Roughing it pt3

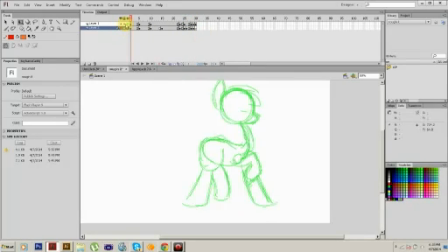So, what we're gonna do is I'm going to bam, bam, take care of that and do that. Yeah, you see this hourglass? This is the hourglass of doom. It's like, oh god, oh god, please don't crash, please.
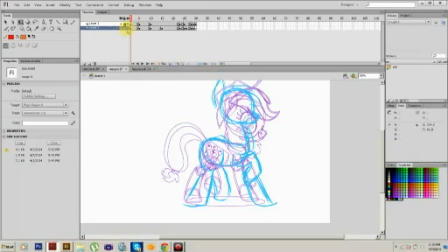This is a moment where you would nor ah, yay, where you would normally sacrifice a small child to its will.
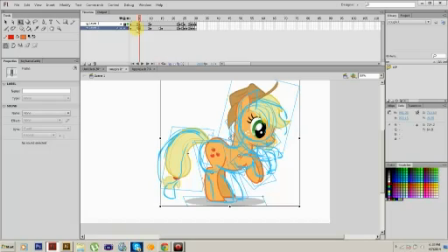Okay, so what we're gonna do, since this is on frame 5, and I don't want to do the obvious, I'm gonna choose frame 3, because I want this and the movement between these two to be nice and snappy.
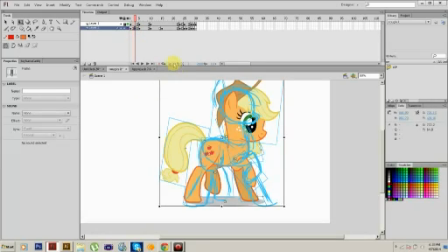So, a 6. And then I'm going to kind of ignore this thing's existence. This is the sucky part about doing how I have to do it, so.
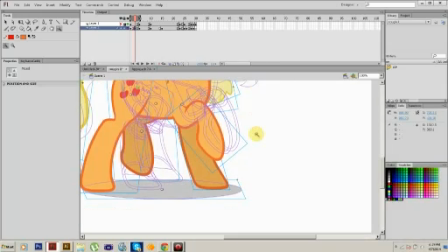So, For those of you who are unaware of the laws of traditional animation, I'm going to give you a quick overview.
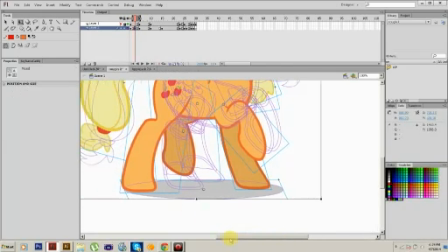Should get hella real. So this is the last position for this leg.
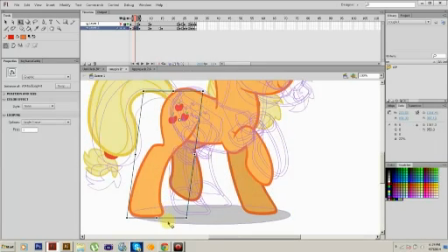So I want to do is take this leg, move it about a good way the distance. That way there's some easing up. We're going to take keyframe caddy, go to here. And I'm going to select, oh yeah, for those of you who do not have keyframe caddy, get it.
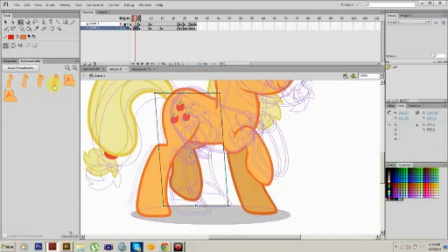It's beautiful, man. So this is a really good type of symbol. It's when there's a little circly part right here. It's like, oh, look at there, it's right before the floor, but we're gonna go with this because it just really, really works out really well.
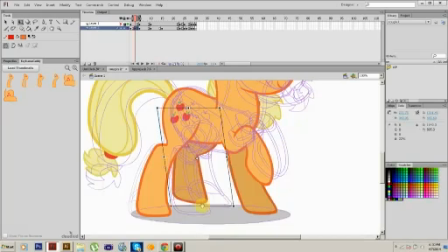So just kind of, no, bad Adobe flaw. So we're gonna go here, get the angle in correctly. I'm going to lower her belly a bit.
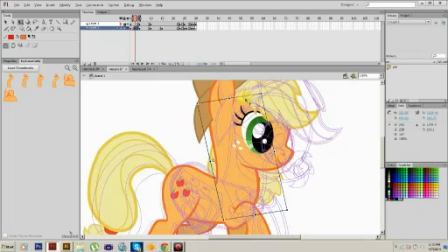Move her neck a tiny bit over. Move her head a tiny bit over. Yeah, sometimes I'll get this stupid headception thing going on. It's really irritating. Adobe flaw, don't be mean to me.
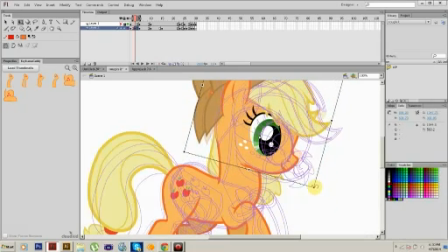I'm trying to work. So, yeah, we got some nice build-up here. Don't worry, just exterminate it and pretend it never happened. No one must know of your dark and terrible secret that there is, in fact, a second head.
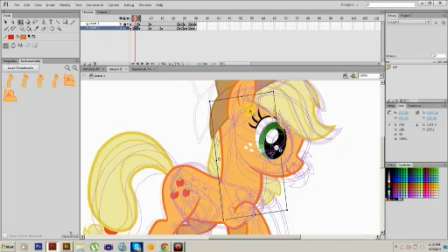So, yeah, you can fix this part by, like, doing this, you know, kind of easing it around. You just don't want to make sure that the back of the neck is always aligned with her ear, right here, and you always want to make sure that the neck piece aligns with the belly.
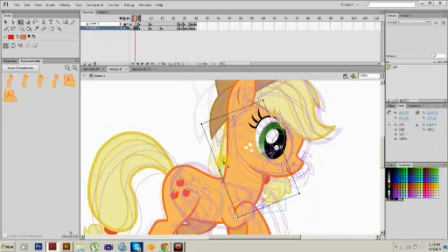That way, it doesn't look like some type of strange hybrid creature from the depths of Mars. So, move her hair a bit. Considering, yeah, I'll give you some of that.
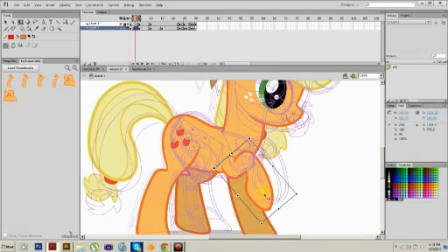I'm gonna move her hoofy up.
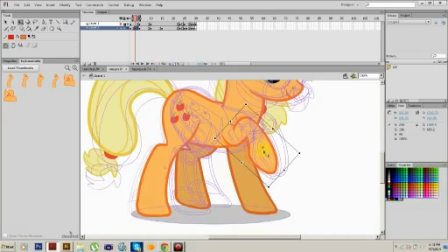Actually, yeah, I'm going to move it back a bit. Maybe widen it out a little bit more. And then we're going to do this.
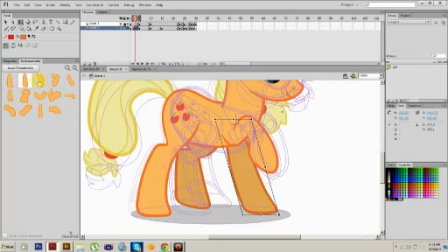And then I'm going to pick one where it's not too conspicuous. Because the next one, she's going to have to be like, whoop, bam, right up in there. So I'm going to have to go to there because standard rules apply here.
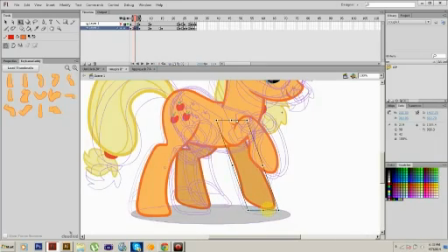And it's going to be around here.
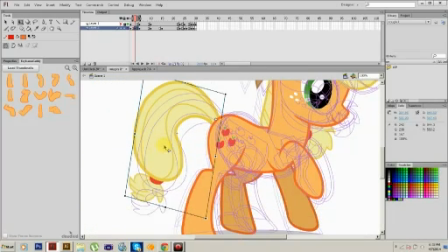Now, for everyone has their own style blocking, this is simply my kind of jacked up, slightly half-assed way of doing so. You'll see a lot of this tailception BS. It's rather annoying.